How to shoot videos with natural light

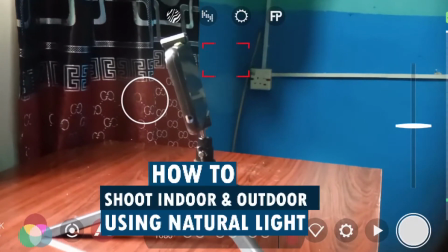[0:00]
Today we are going to be learning how to shoot videos indoor and outdoor using natural light.
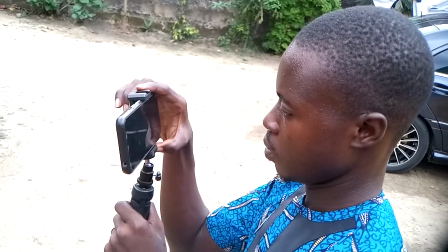[0:05]
There are some times that you can find yourself in a scenario whereby the only available light is the sunlight and you just have to shoot.
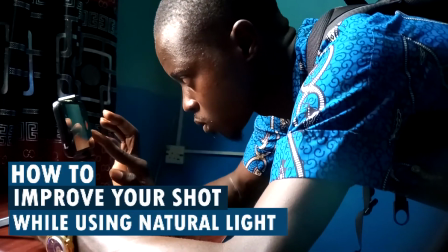[0:12]
So I'm going to be taking you through some things that you can do to improve your shots even if you are using just the natural light that's available for you.
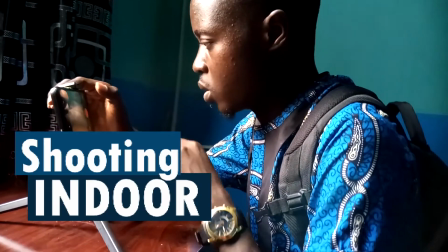[0:22]
We are going to be starting by shooting indoor. Shooting indoor with natural light is a little bit technical.
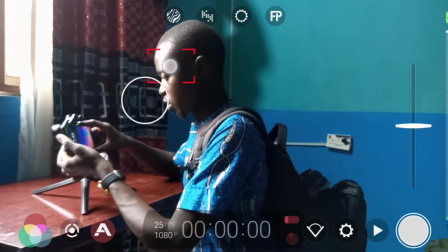[0:28]
The best advice I have for you is to make sure that your subject is close to the window.
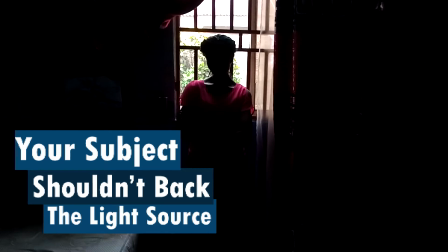[0:33]
Don't place your subject backing the light. With this, you'll find out that your subject is going to be either in a silhouette
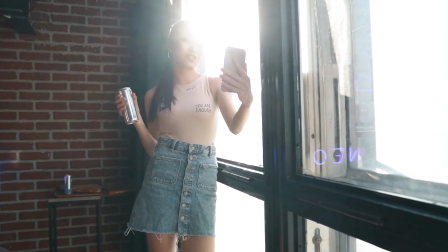[0:41]
or the highlight from the window will overpower your subject, whereby your shot will be ruined.
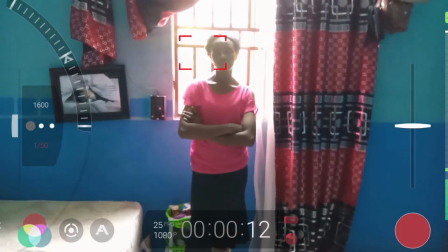[0:48]
You can see in this instance now where my subject is standing in front of the window. You can see how bad this shot is looking.
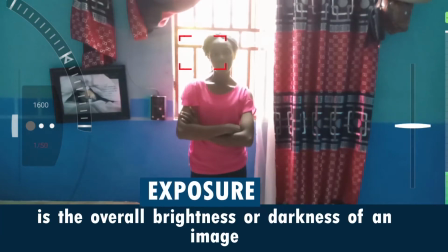[0:54]
Despite how I have increased the exposure this much, still the shot is not looking good.
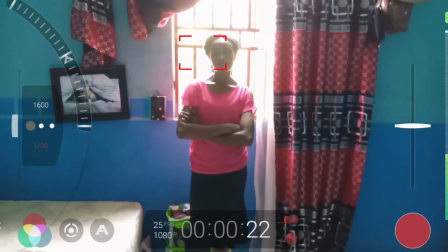[0:59]
Now let's see what happens if we drop down the curtain, if it's going to help our shot a bit.
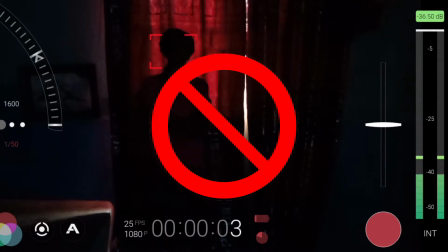[1:03]
You can see that dropping down the curtain does not help this shot at all, because that was our only light source,
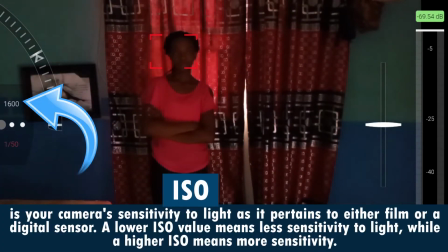[1:09]
despite the fact that I have increased my ISO to the highest number that I can get from this my phone.
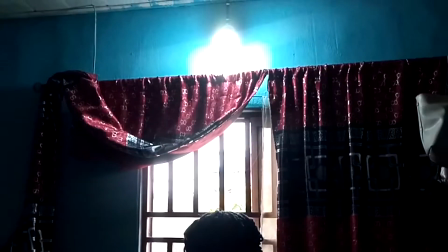[1:16]
Still, our shot is not looking good enough. The other light sources are opened, but our ISO is still high.
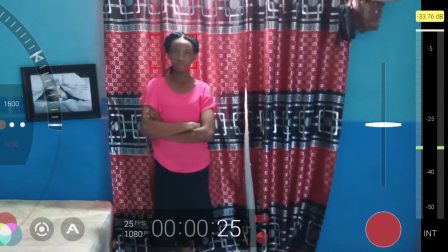[1:22]
Our video is being ruined and the color from it is not looking good at all. So we cannot call this a good shot.
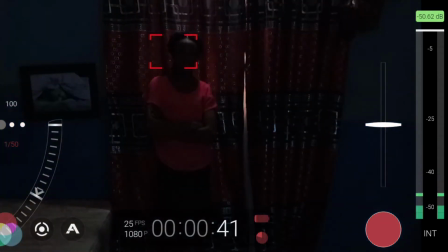[1:28]
And this is not the best we can get from this location.
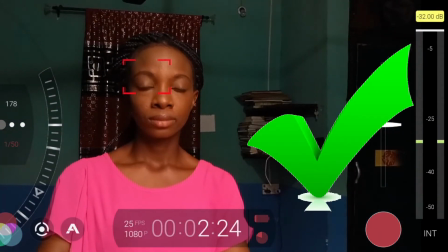[1:32]
Now I'm going to flip my scene, place my subject to face the window and see how it's going to improve our shots.
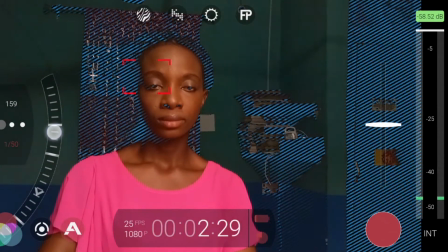[1:39]
This is far better than what we had before.
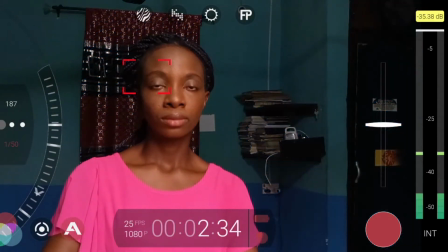[1:42]
So whenever you are shooting indoor and you are using the window light, place your subject facing the window light. This gives you a better exposure than when you are shooting and your subject is backing the light.
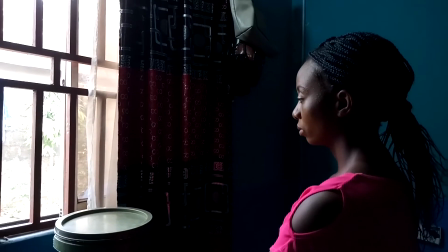[1:57]
Another great shot you can get is a profile shot like this.
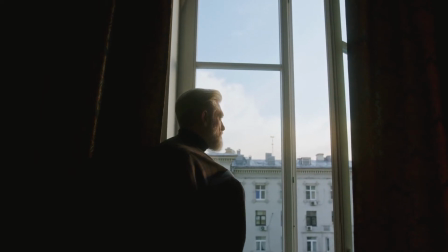[2:00]
This can be used for a moody scene when your subject is thinking about something or meditating of something.
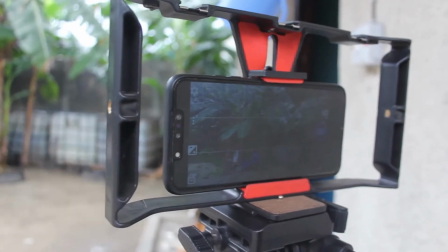[2:08]
Now we are going to be shooting outdoor. One of the things you can do to get good shots when shooting
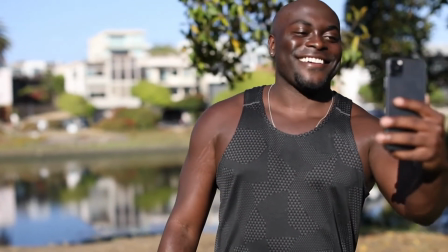[2:15]
outdoor is to shoot either very early in the morning or late in the evening when the sun is not harsh.
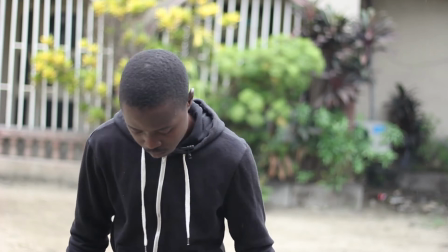[2:21]
But if you find yourself in some scenarios where you want to shoot in the harsh sunlight,
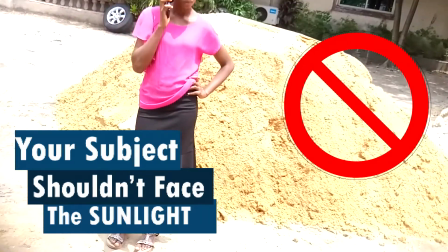[2:26]
one of the things you should do is to make sure that your subject is not standing in the sunlight facing directly to where the sun is coming from,
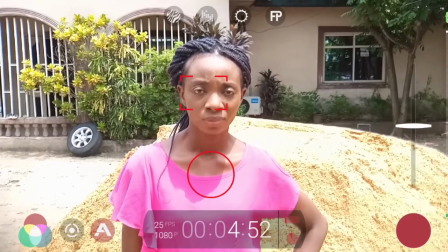[2:34]
because this will create a harsh highlight on your subject's face.
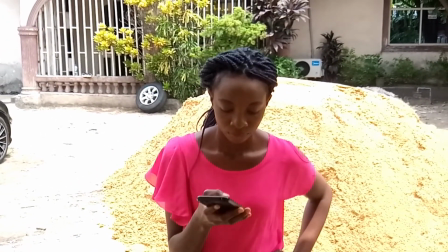[2:39]
Another thing you should avoid is placing your subject in a shadow while the background is completely blown out.
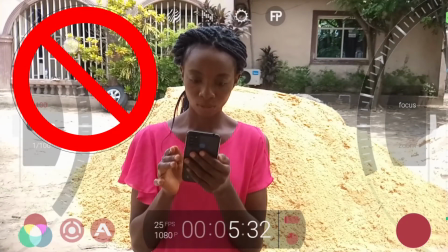[2:46]
You can see from the analytics that the background is completely blown out.
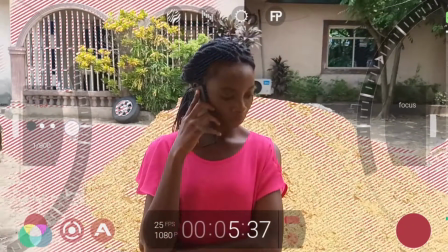[2:50]
If I try to expose for my background, you see that my subject becomes underexposed.
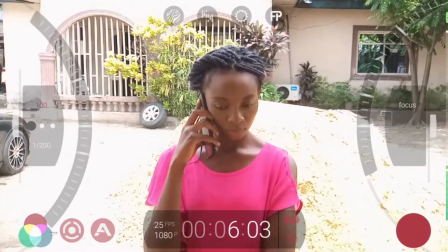[2:56]
And if I try to expose for my subject as well, my background also becomes overexposed.
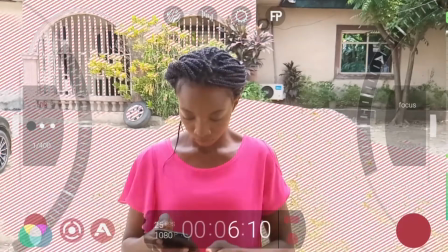[3:02]
So these are some scenarios you find yourself, and you should try as much as possible to avoid placing your subject in this type of location.
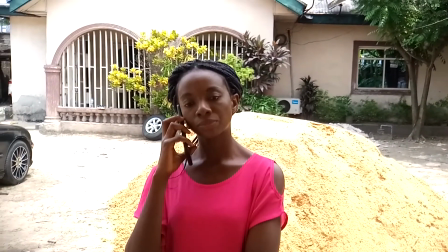[3:11]
So the best place to place your subject in this kind of scenario is to make sure that your subject is in the shadow and your background also is in the shadow.
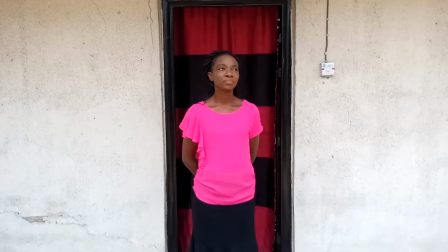[3:20]
Now this will help you to have a even exposure for both your subject and your background.
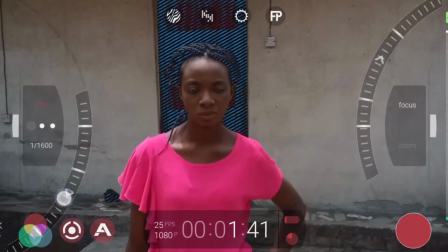[3:26]
To even improve that shot more, what you can do is to bring our subject a little bit into the sunlight
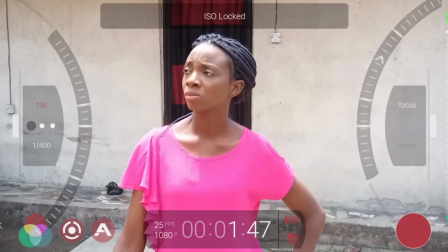[3:32]
and make sure that the sunlight is coming from the back of our subject and the background is still in the shadow.
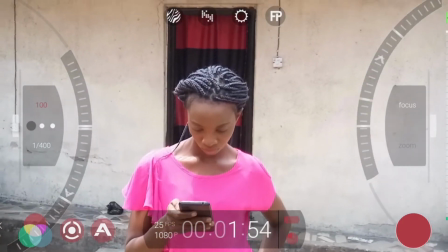[3:38]
So this will help our subjects to stand out from the background. It will create a form of highlight around our subject.
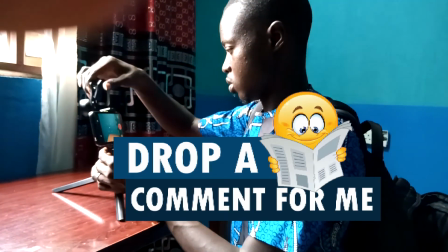[3:45]
If you have learned something from this video, let me know in the comment section below.
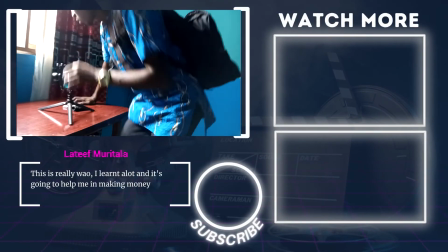[3:50]
Like this video and subscribe to this channel to get more tutorials about smartphone filmmaking like this one.
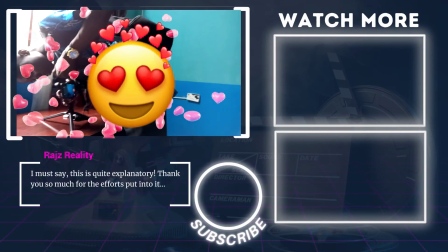[3:56]
I love you and I will see you in my next video. Shalom.